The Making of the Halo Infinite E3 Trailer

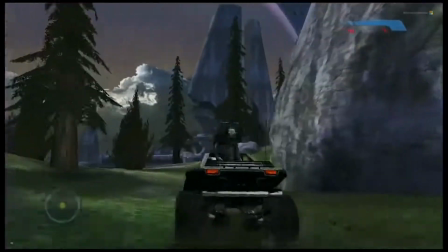[23:49]
But essentially, when they go back and watch the trailer, they'll see that it was always there in the shots.
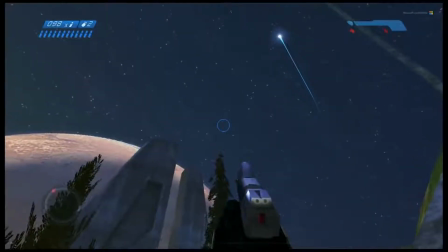[23:59]
Is there sound coming through on this? Okay. I didn't know if my voice, I'm hoping it was.
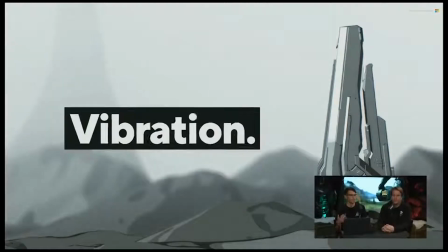[24:08]
And so, again, it gave us these things. It gave us sound, vibration, attention, rhythm.
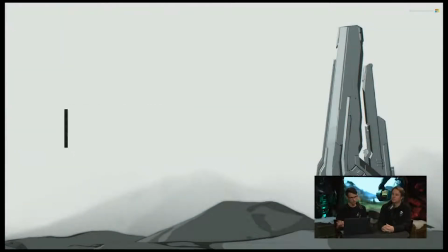[24:13]
It gave us all of these things that were really helpful in constructing this trailer. And then I'm, again, talking to Jeremy.
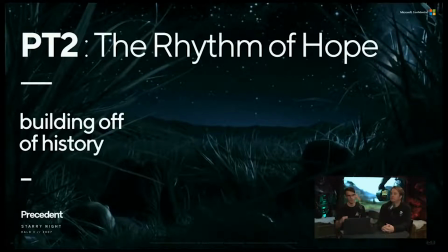[24:22]
He was like, yeah, if you do that, there was something really interesting in the Starry Night trailer. We're both huge fans of that trailer.
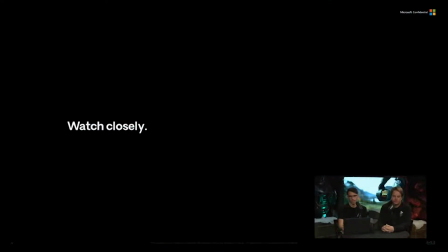[24:28]
And I'll just play this. I had never known this until Jeremy told me, and it's kind of fascinating.
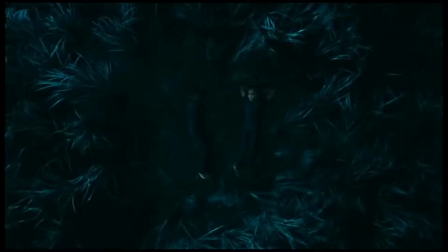[24:35] You ever wonder what's up there? Like what? Maybe someone up there was wondering what it's like here.
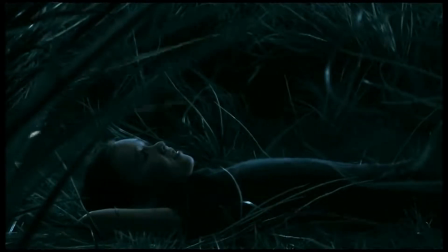[24:44] I guess. Do you think we'll ever meet them? I hope so.
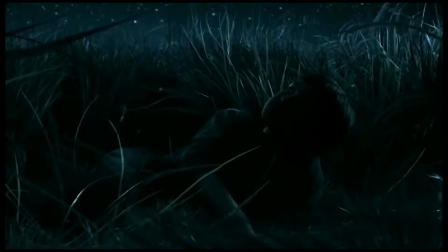[24:50] Don't you?
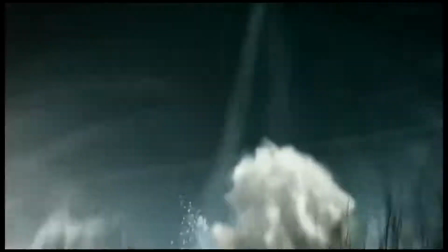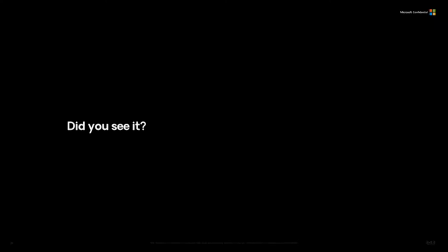[24:58]
So, did you see it? And essentially what this is I never knew this.
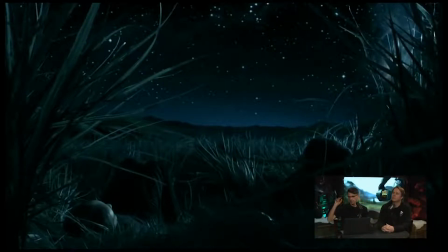[25:02]
So at the end of this trailer, a Wraith fires off a plasma mortar, and it's hurtling towards Chief, or it's, I don't know if it ever kind of hits the ground, but it's going towards Chief. And in the beginning here, if you pay attention,
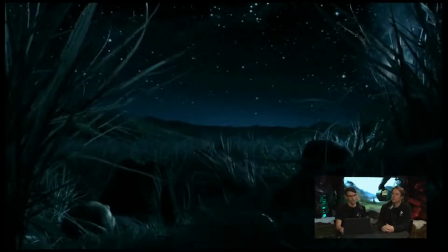[25:18]
you'll see that there's actually this symmetry in the trailer where that same plasma mortar is mirrored in the beginning of the trailer where you're seeing that shooting star by the grass there.
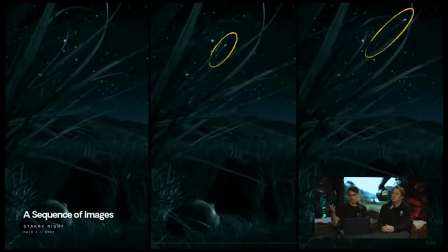[25:30]
And they wanted to kind of have that bookend where there is this, like I said, the symmetry of the shooting star and the mortar fire kind of at the beginning and end. And it became, that was kind of doing what we wanted this trailer to do,
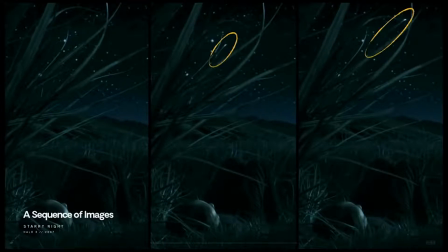[25:47]
where it was essentially like this hint in the beginning that ran throughout the entire trailer and that then culminated at the end.
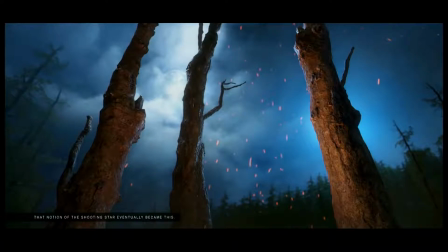[25:56]
And you see it here, where early on in the trailer, you see that kind of plasma fire go up behind the tree, and it's a hint at where we're going at the end of the trailer. And by the way, most of the Mixer chat is in the same boat I am in. I've seen that Starry Night trailer dozens and dozens of times.
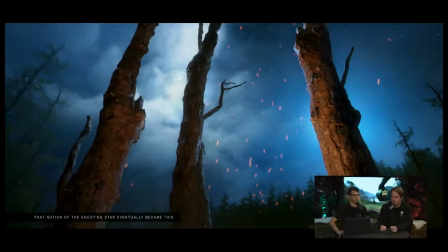[26:14]
I was at Bungie when it was first being storyboarded and saw the wireframes. until I saw this presentation a few months ago, I myself also had never noticed that shooting star before. So you just blew a lot of people's minds in Mixer chat.
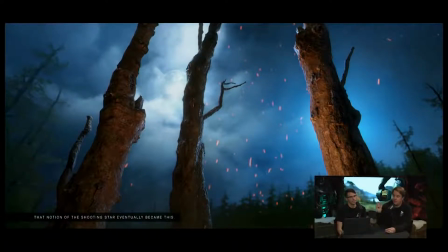[26:27]
I'm with you. Most of us have never seen that and certainly never made that connection that it was all intentionally planned to have this well thought out bookend. So you blew some minds just right there, Dan. Cool. Yeah, sorry I'm not reacting to the chat.
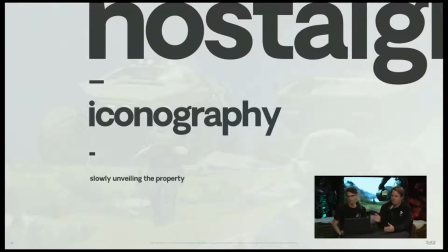[26:43]
It's hard for me to talk and read that at the same time. You do your thing. I'll keep an eye on the chat. So far, you're doing good based on what I'm seeing here in the chat window. Okay, cool. So the next kind of element that we wanted to weave into this trailer was nostalgia, which is largely just unveiling the Halo property slowly over time through
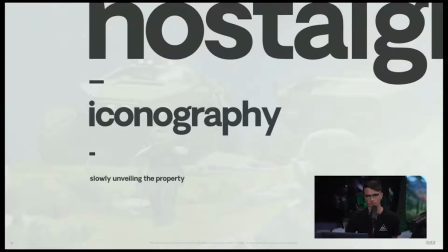[27:03]
iconography, certain languages of form and things like that.
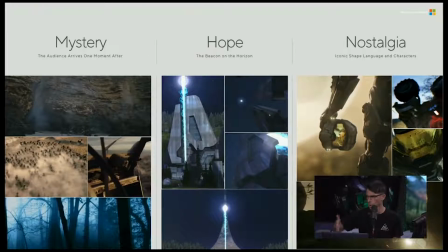[27:09]
So we had mystery, hope, and nostalgia as three pillars of this trailer. Mystery being that thing of, in this example you see here, you see like smoke coming out of a cave, which
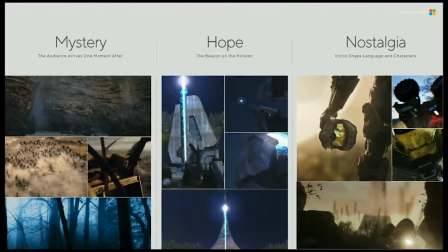[27:22]
visually just elicits the idea that something living must be there if smoke is coming out of that cave. Seeing kind of relics of, in that example, you can kind of see it. It's like a rusted out car. Again, something must have been there, but it's kind of broken down.
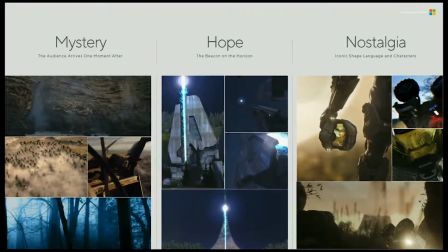[27:38]
Hope was the beacon. Nostalgia is seeing parts of the UNSC architecture, whatever that ended up being.